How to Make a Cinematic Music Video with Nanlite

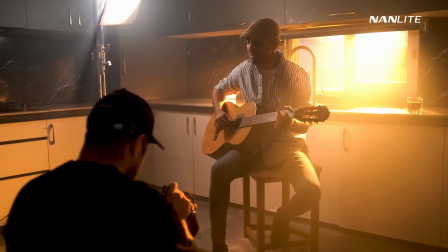0:00 Hi everyone, I'm PavoTube and I welcome you all back to a new tutorial.
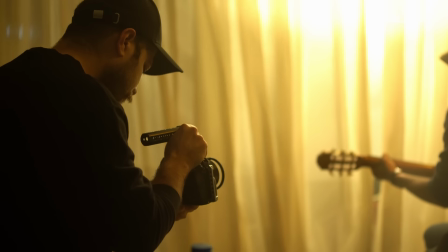0:04 In this video, we'll be lighting 4 different scenes and I'll be using lights from Nanlite and Nanlux.
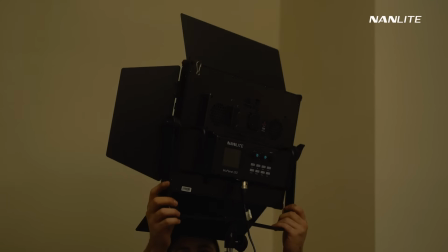0:10 To be exact, there'll be a Forza 60C, Forza 60B Mark II,
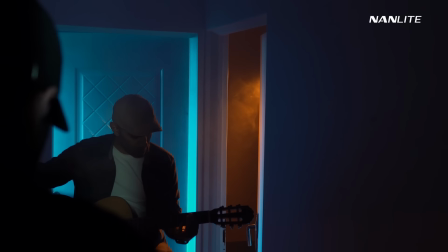0:15 the Mixpanel 150 and the mighty Evoke 1200B, yes, for the first time.
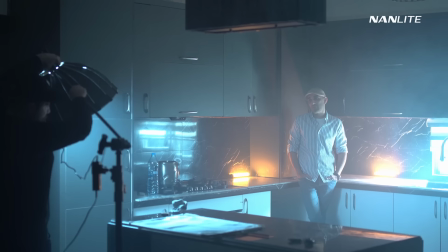0:21 And let me tell you, we're gonna have some real fun with these lights, so stay around till the end and let's make a music video.
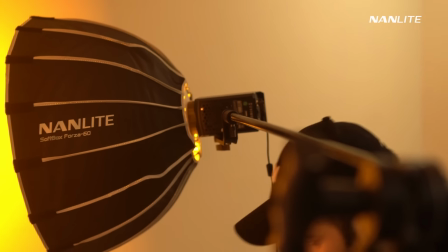0:28 Here we go.
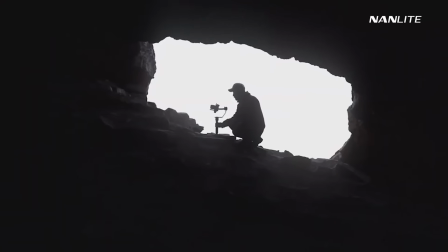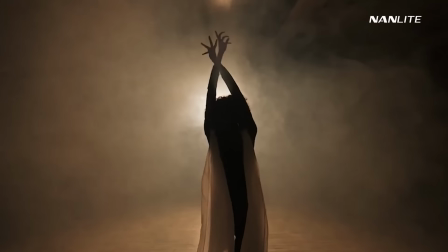Alright, take a look at these shots here. We're gonna have a closer look and see how I use the lights to make these shots look like this.
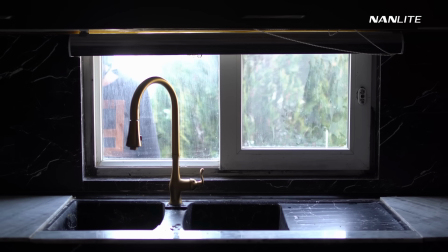0:50 In the first scene, I decided to make the most of that small window in the kitchen, which I immediately noticed after getting into the location.
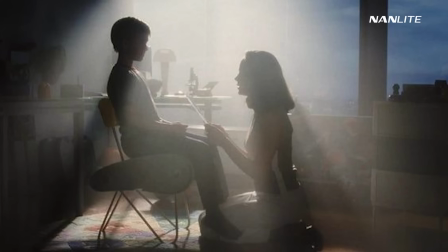0:58 And I already knew that would be a great way to create some light beams from the outside.
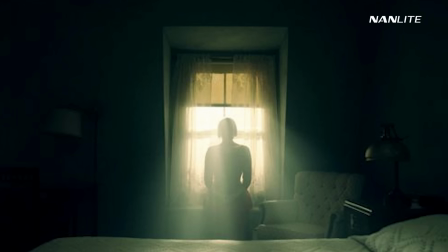1:02 Something like this scene from the show The Handmaid's Tale, which I believe used the same concept and made something very interesting and cinematic with the beams.
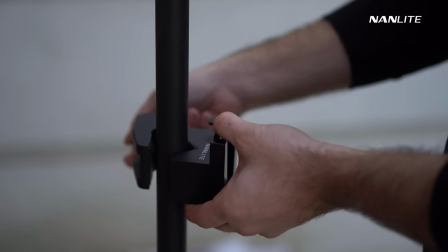1:11 So for this purpose, I decided to use the Forza 720B together with the lens to make sure I have enough power and more control over the beam.
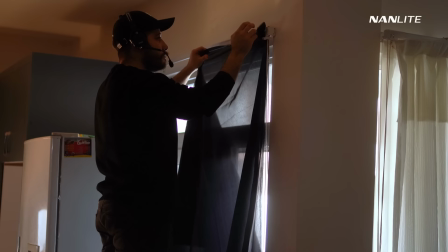1:23 Right now it's around the afternoon and we have some unwanted light coming in from the left window, so I used a black sheet to block some light.
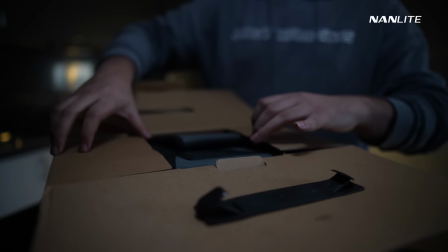1:35 Alrighty, now let's open up the new version of my favorite light from Nanlite, which the company has just sent me, the Forza 60B Mark II.
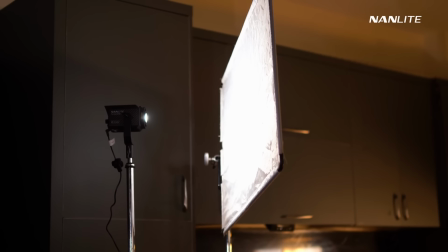1:45 After that,
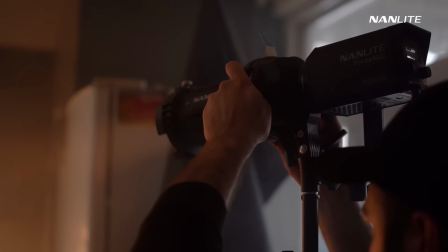1:46 I'm using a flag to make the light softer and the Forza 60C together with the lens from the other side to create some sunlight on the subject.
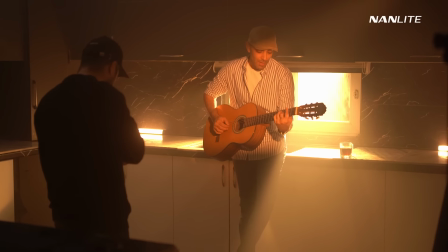1:56 Alright, now I think it's time I pick up the camera and see how things came together. Wow, I think it looks awesome.
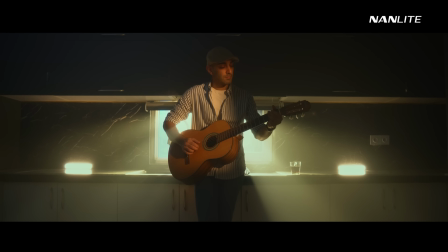2:03 Notice how much depth the PavoTube II 6C has added to the shot, plus the Forza 60B II that has added some overall brightness and the 60C that has offered us that beautiful sunlight.
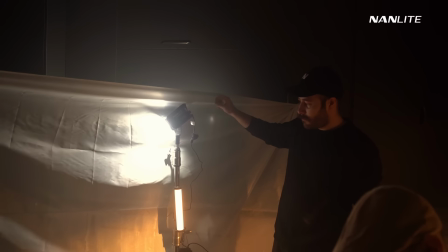2:15 Okay, looking at the shot, I think I need to make the frame a little tighter and using a white sheet reflecting the Forza 60B to create a soft feel,
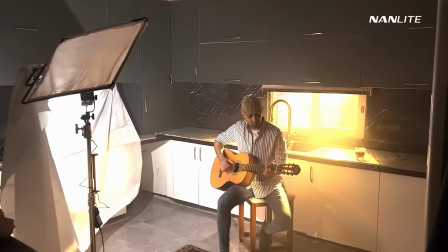2:24 while the 720B is still on the same spot doing its magic. And now let's check out all the lights in the scene one by one to see what we've done.
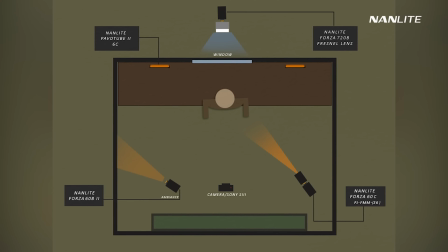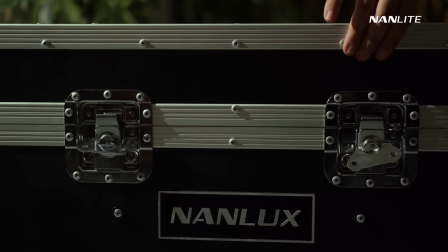2:41 Alright, it's now time to reveal the big boy of the Nanlux family, the Evoke 1200B.
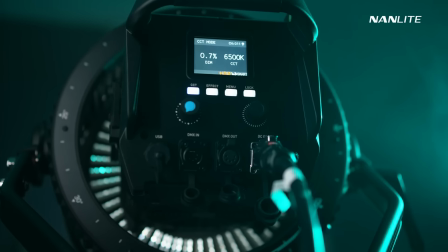2:47 As you see, it's the first time the box is being opened and I'm really curious and excited to see what's inside and what can be done with this beast.
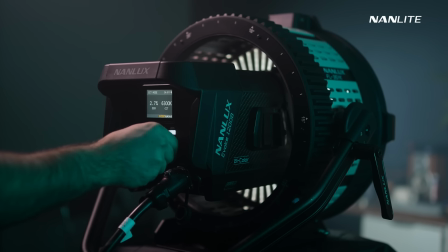2:56 And let me add that this light has a wide Kelvin between 2700 all the way up to 6500,
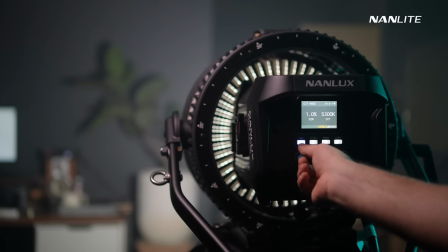3:02 and that allows me to easily create the perfect sunlight and moonlight.
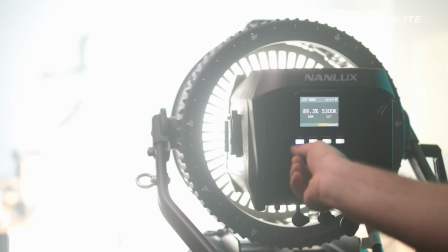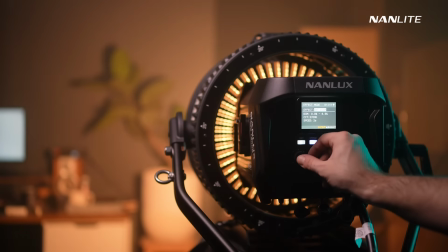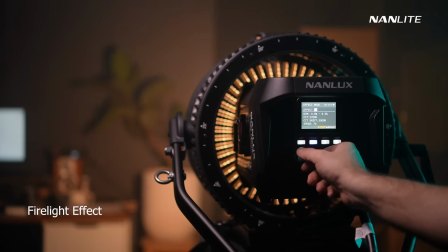3:18 And as a cherry on the top, let me add that the Evoke 1200B is rated
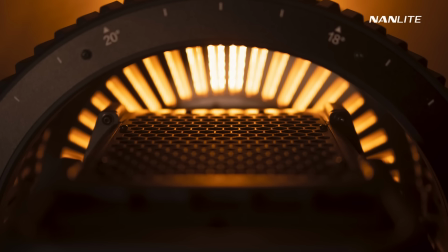3:23 IP54, and its hermetically sealed structure can easily withstand extreme conditions.
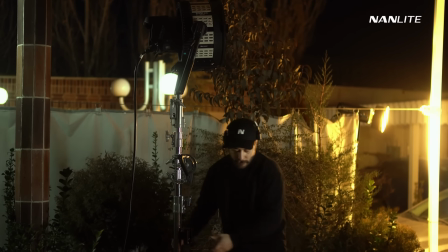3:28 So rain, dust or snow would not be an issue anymore. Just keep filming and this light has got your back in any situation.
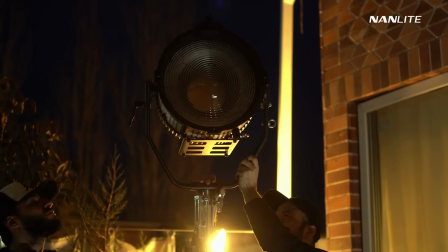3:36 Very well, let's get back to the video. I've set up the 1200B behind a window, tilted down, and I've managed to create this beautiful shot,
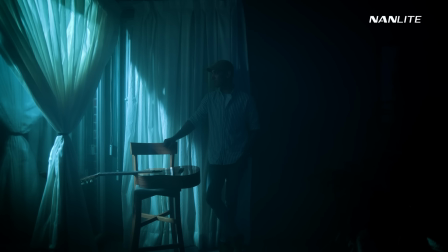3:45 which in my opinion has a similar mood to the movie Blade Runner 2049.
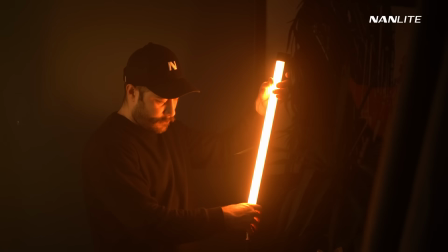3:49 But I'd also feel like I need to use a PavoTube II 15X and add some warmth to the scene.
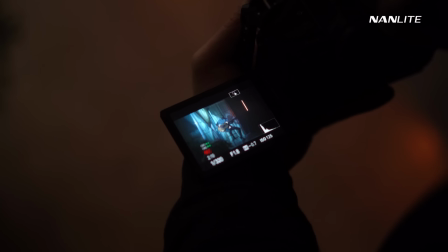3:55 And hey, why not to use the same light as a practical? I mean, who wouldn't want to see that light in the shot?
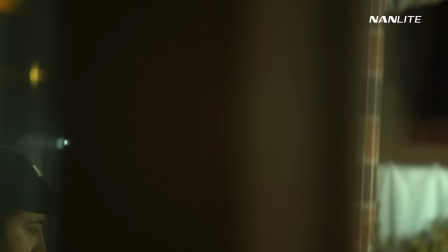4:01 Also, I feel like I need a little more light on the character,
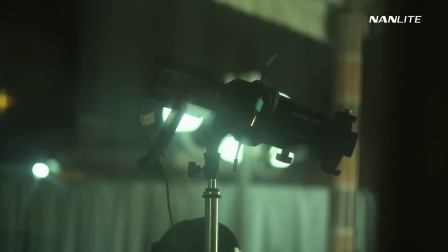4:04 so let's use the beloved Forza 60B II together with the lens to make this happen. Nice, isn't that better now? By the way, while we had those lights set up,
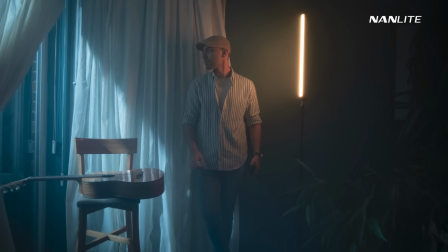4:17 I took the opportunity to take a few stills with the same lighting so that later we could probably use them as the cover image or something like that,
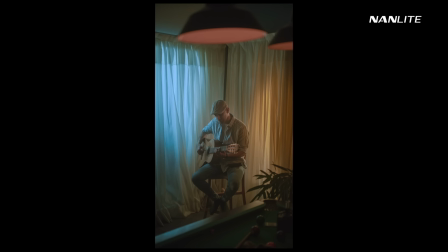4:24 and they turned out great. Alright, enough of that, let's check out the lights one by one.
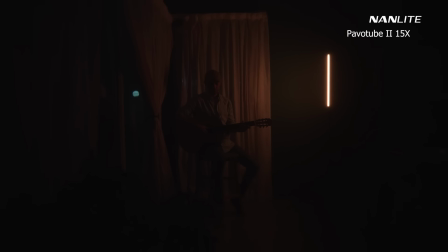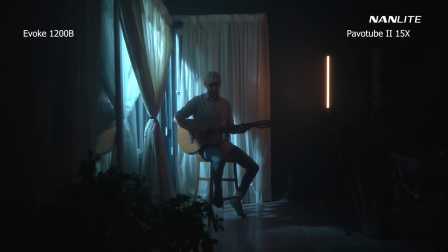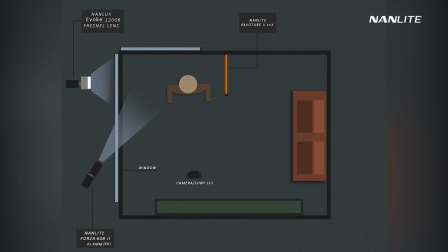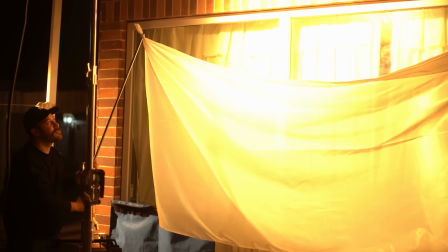4:46 Okay, the third scene is my favorite. I've used both the Evoke 1200B and the Forza 720B at the same time behind the window,
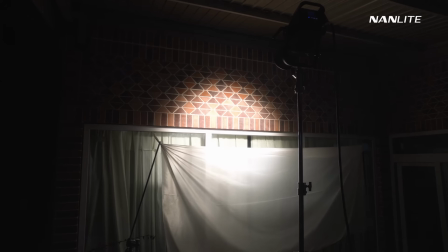4:55 and I've used a very cheap white sheet that you can easily purchase to soften the light. You don't really need fancy equipment all the time.
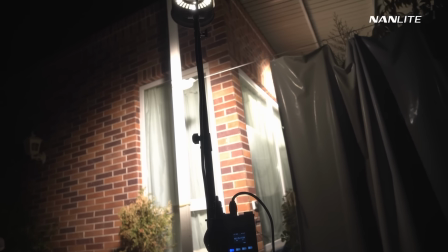5:03 Pun intended.
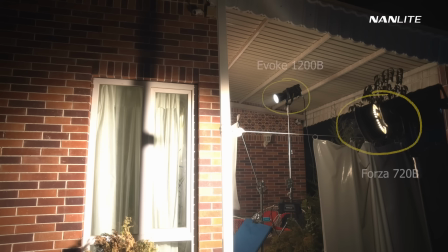5:04 I've put the 720 on the side window and the 1200B on the main window because I'm planning to create a day for night scene,
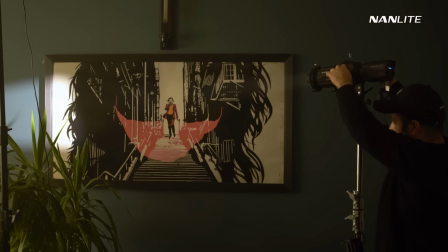5:12 and boy, it turned out great. The Forza 600B with the lens has helped me to create a sunbeam on the wall, and it added some depth to the shot.
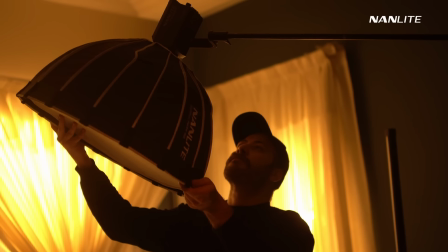5:21 I've also used the 60C with the softbox from the top to mimic the ceiling light on the character.
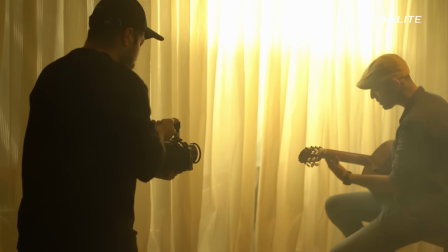5:31 While we were filming, I had a last-minute decision and I came up with an idea.
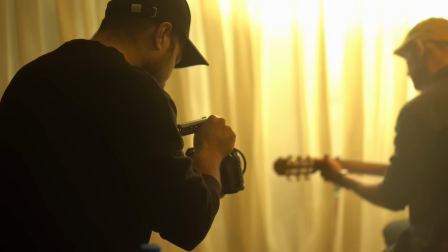5:36 I asked my assistant to create some fake wind on the curtain using a flag, which actually turned out to be nice.
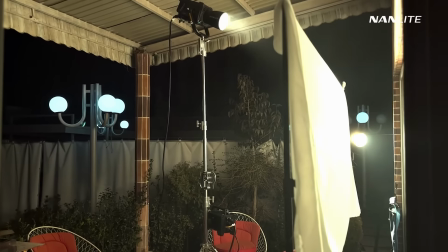5:44 Notice how hard it is to tell that it's not actually daytime until we see the behind the scenes? To be honest, after some time,
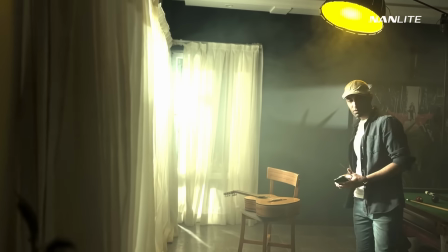5:50 we ourselves got used to it and kind of forgot that it's not real sunlight until we turned the lights off and it kind of got us.
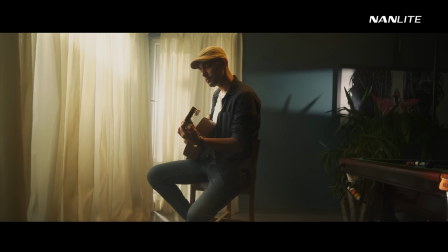5:58 That's quite interesting. Alright, let's check out the breakdown.
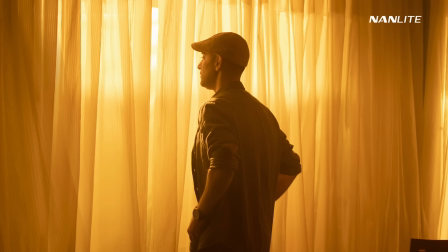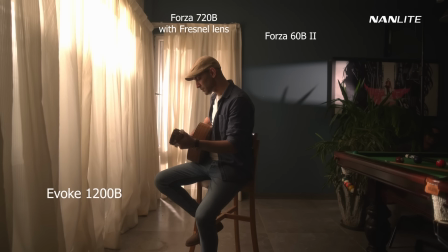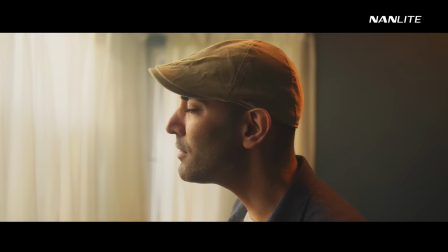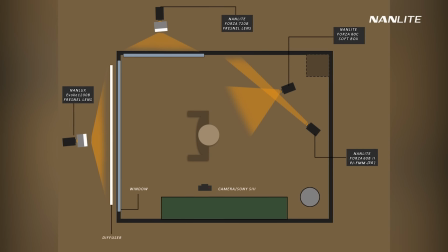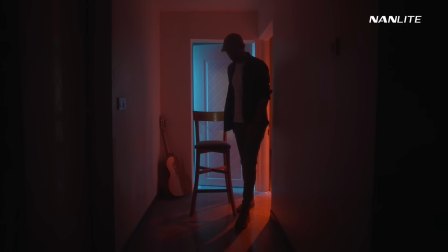6:33 Alright, the scene number 4 is actually quite simple, but I love the mood nevertheless.
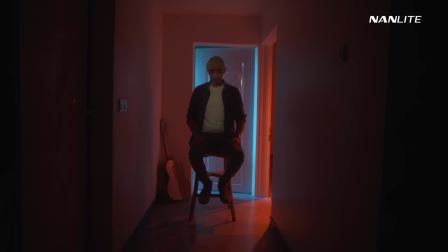6:37 Sometimes the less is more. There are only 2 lights needed for this, the Mix Panel 150 and the Forza 60C.
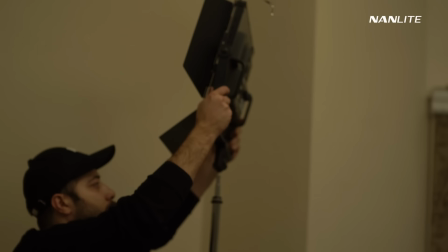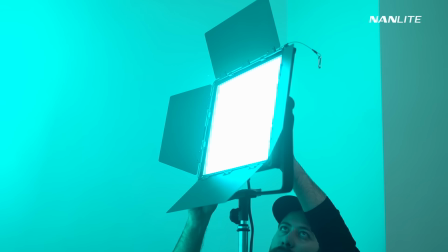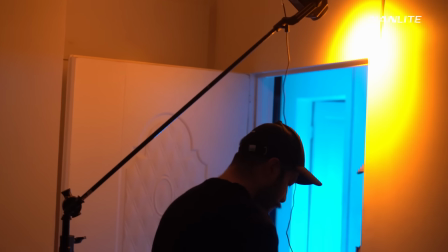6:54 Let me tell you, the reason I love and use the 60C so much is mainly its RGB capability.
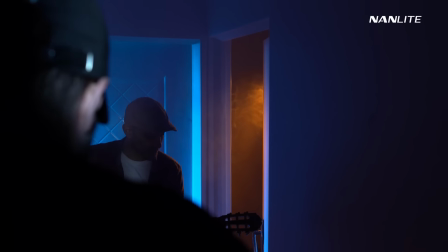7:00 I really love the surreal colorful scenes, and this one does that just right.
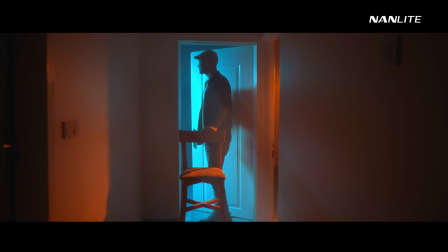7:06 I've set up the orange light in a way that mimics the room light, and the back room was set to blue using the mix panel to create a nice contrast.
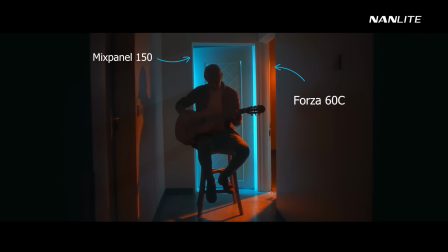7:15 I've tried to add other lights too, but at the end I've decided that the 2 lights were already enough, and that made our final shot.
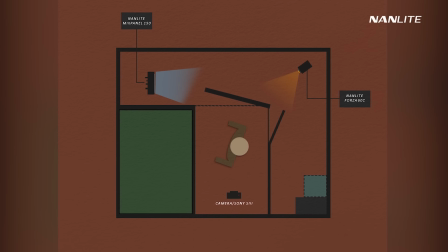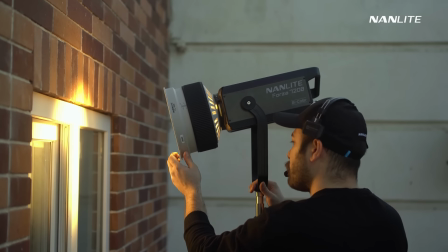7:29 Alright guys, let's wrap this one up here. I could talk about this forever, but I don't want to make this video super long.
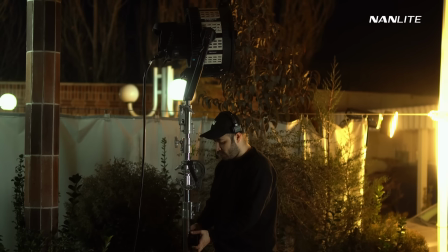7:35 So I really hope you enjoyed this tutorial.
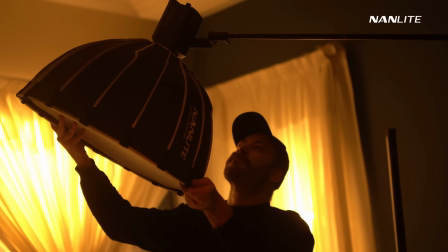7:38 I constantly try to improve my videos and put more effort into my work, and I really hope you guys notice that.
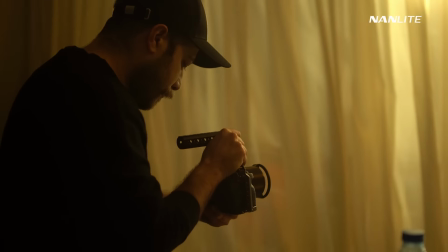7:44 I also hope you find them useful and get inspired.
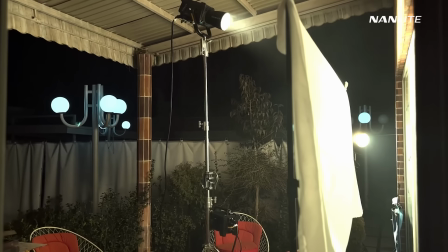7:48 And if so, I would really appreciate it if you guys could consider subscribing to my channel and stay around for more tutorials.
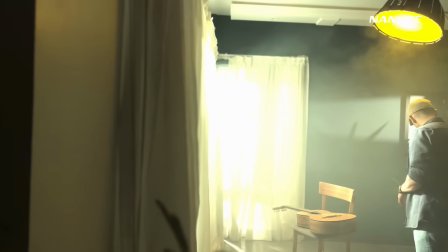7:55 I'll be back very soon. Until then, take care.